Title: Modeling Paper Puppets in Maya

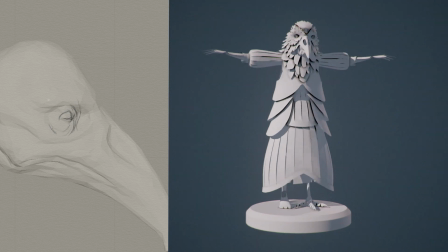0s
My name is Daniel Guise.
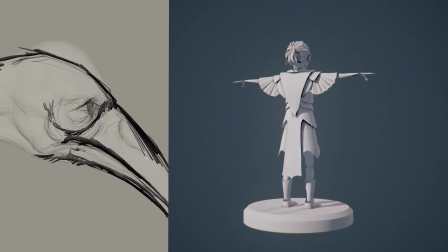1s
I'm the Creative and Technical Director at ED Films, and today I'm going to give you a quick look into my modeling process for the characters of our latest film project that is currently in production.
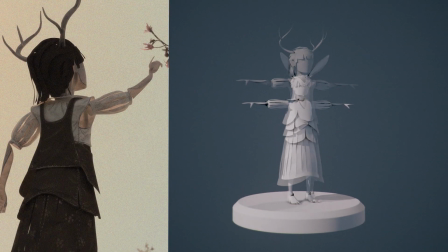10s
Each of these characters is designed in a way that you could actually print it out and assemble the puppet in real life,
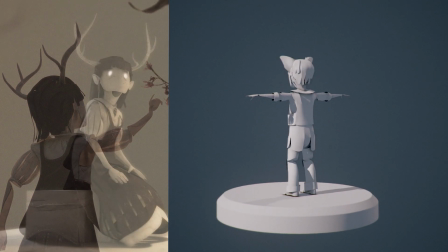16s
and that was really important to the aesthetic of the project in that it felt like something that was tactile and handmade.
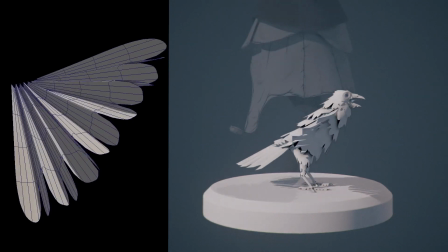24s
This Raven's Wings are built to accordion just like paper, and I actually built a prototype to try to see how the wings could actually work.
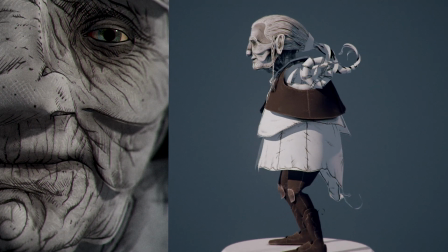32s
This character here is the closest to being a finished version of what the final design will be,
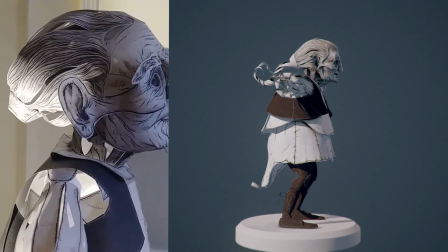37s
and I have actually assembled a paper model of her for reference on design, lighting, and materials.
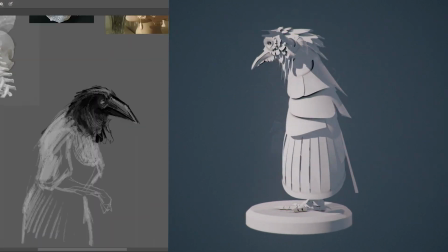43s
So instead of just focusing on one model, what I thought I'd do is we would take a look at a few different models,
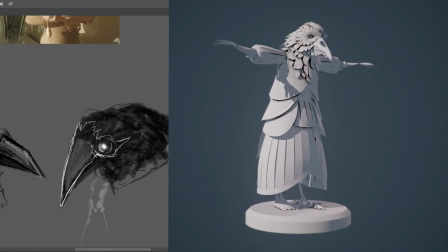48s
and I'll show you some of the techniques that I use to achieve this aesthetic.
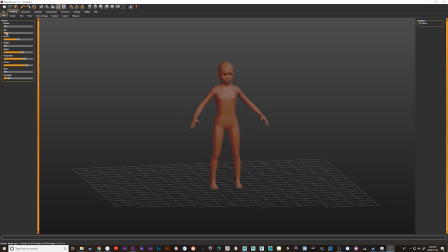53s
So the first step here is to create a base mesh that you can use to build a paper model on top of. And for that, I used MakeHuman, which is an open source humanoid character modeling package. It really gives you a lot of options to customize the characters. So it gave me a really good starting point for things.
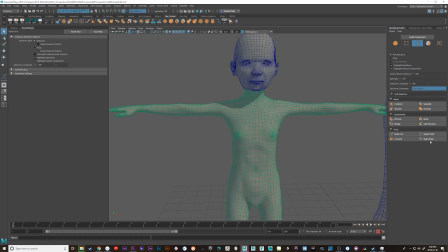68s
I didn't have to model it by hand to begin with. From there, what I do is I make the surface live and I use the quad draw tool to start
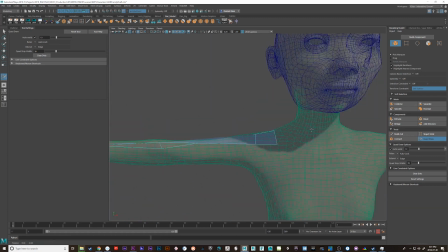76s
generating a mesh on top of that surface that conforms to the style of the characters, which they are meant to be made of paper.
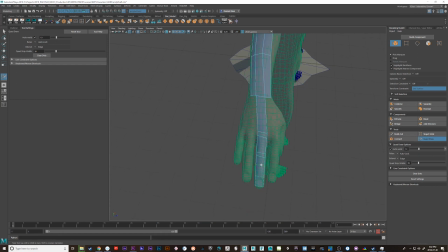83s
So there's a lot of thought and mechanics and rules that have to go into how you construct a paper character that can actually be puppeteered or animated.
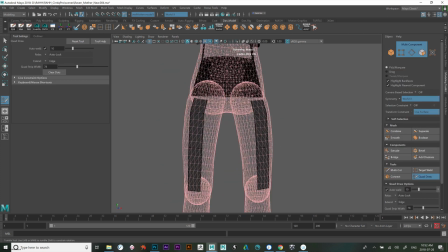90s
My main rule of thumb is if it's visible skin,
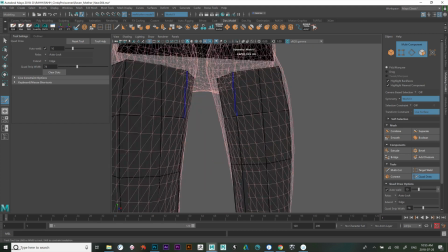94s
then I would typically use this method because it needed to conform to some kind of anatomical structure.
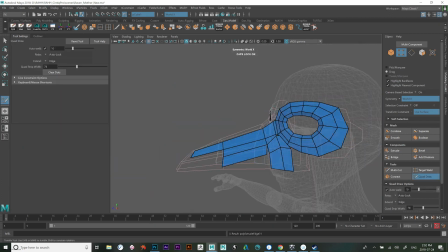100s
Additionally, for things like the faces or for unique things like feet and beaks and stuff,
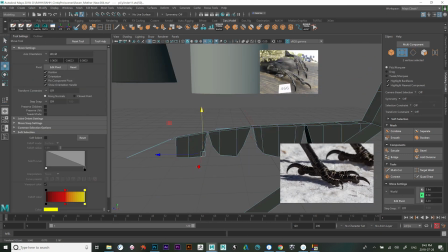104s
I would build a really simple base mesh and then use the quad draw tool on top of it to create a mesh with proper edge loops.
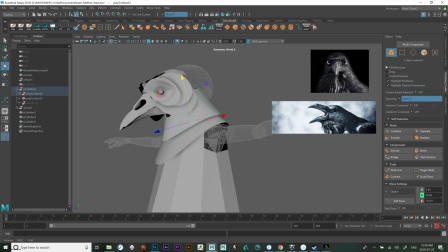112s
For the character's body, clothes, and other things like that, I usually tried to stick to cylinders and shapes that would be easy to make using paper.
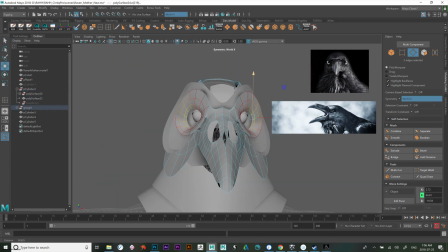119s
If you want to create really complex, deformed surfaces, you need a lot of pieces and cuts to make that happen.
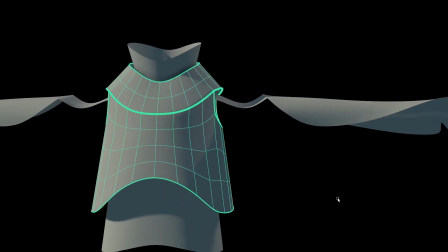124s
Underneath all of the characters is an actual functioning armature that is made out of paper,
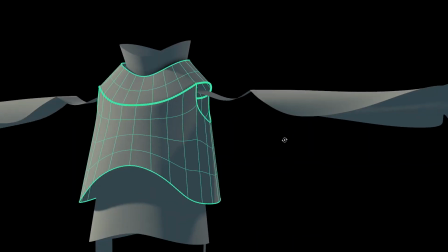129s
and I came up with this design and structure based on my research as I tried to build real paper puppets.
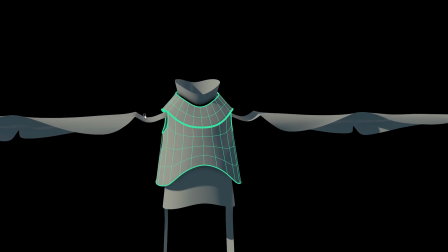135s
These long strips actually allow mobility and give the feeling of a three-dimensional joint while not causing buckling or bending in weird ways.
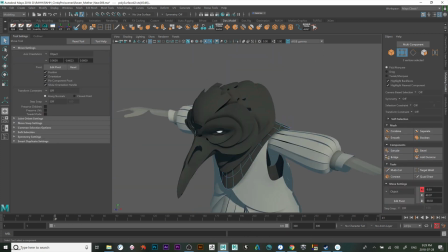143s
So once the primary structures are finished, my next step is to go in and start adding detailing and a few more complex forms.
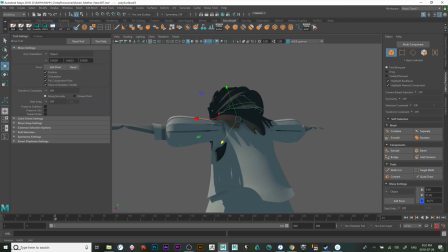149s
And I'll do this by extruding and actually cutting edges by detaching them.
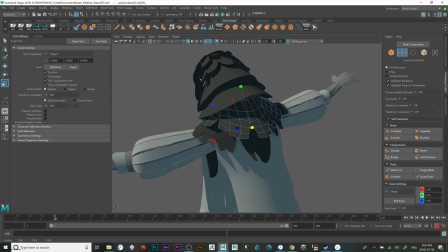154s
So I'll select a row of edges and detach them. And then I can select the vertices on those edges and average them out.
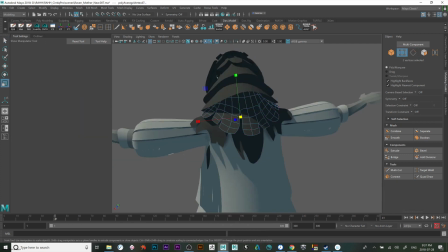159s
And that'll create a natural spacing between them. So you can see that's how I'm actually doing these feathers. And I do that on everything all over the body.
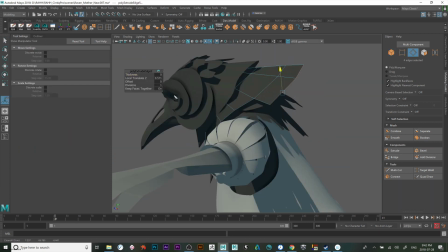165s
And adding these cuts actually allow you to create realistically more complex curves in the paper's surface.
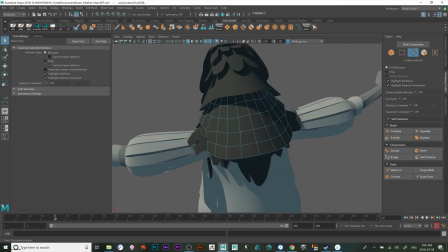171s
You can get a lot more interesting details and forms, and this helps to create a more interesting silhouette for the character.
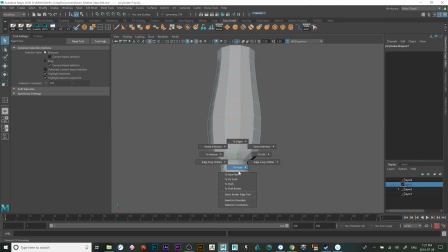176s
One of the problems I ran into with the character's designs is because of the time period,
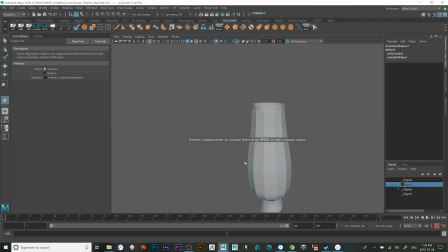180s
a lot of people were wearing long gowns and dresses, and it wasn't really easy to make these using a whole bunch of cylinders and cone shapes.
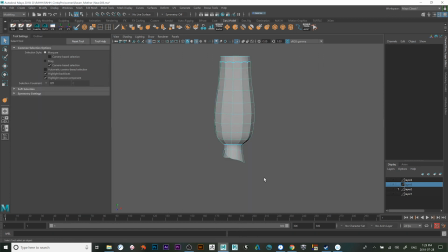187s
So I couldn't actually get the characters to bend or move the way I wanted to.
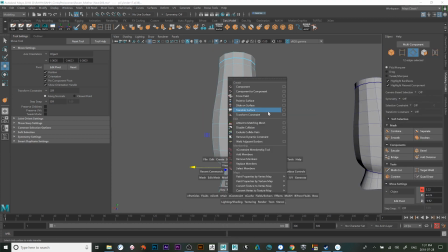191s
So I figured out one way that I could create dress-like materials was to actually cut fine slits into the paper, and then run a cloth simulation on it.
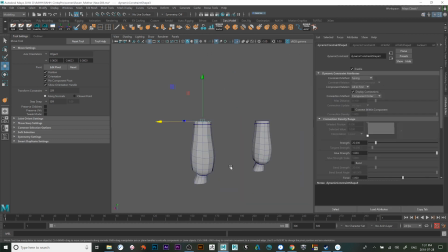199s
This kind of mimics what would happen if you wanted to create a curved surface like these sleeves. You would have to create it out of a whole bunch of different strips, and doing this manually is really difficult.
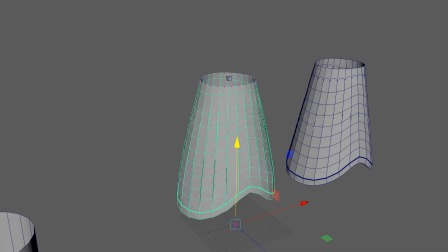209s
So once the cloth simulation is run, you're happy with the look. You just duplicate the mesh and position it the way you want.
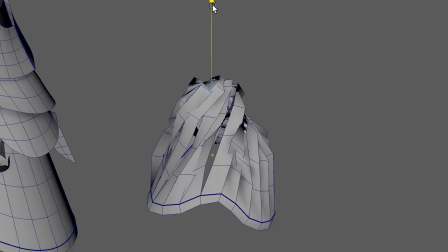215s
One problem I ran into a few times is when I created a transform constraint on some vertices.
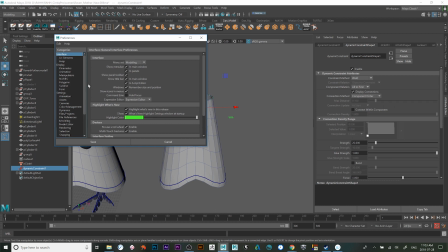220s
As soon as I tried to move it during a real-time simulation, it would collapse, and you actually have to change this in your animation settings under the evaluation mode.
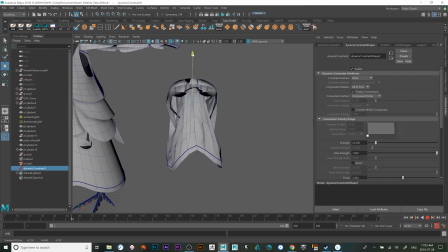228s
If you set it to DG, it seems to work. I also used a lot of cloth for other parts that weren't just the strips,
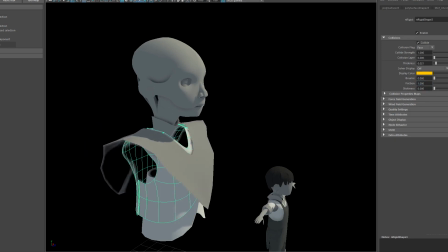234s
so I took interesting shapes and I would cut them out and then I would drop them on a character to get the folds the way I wanted.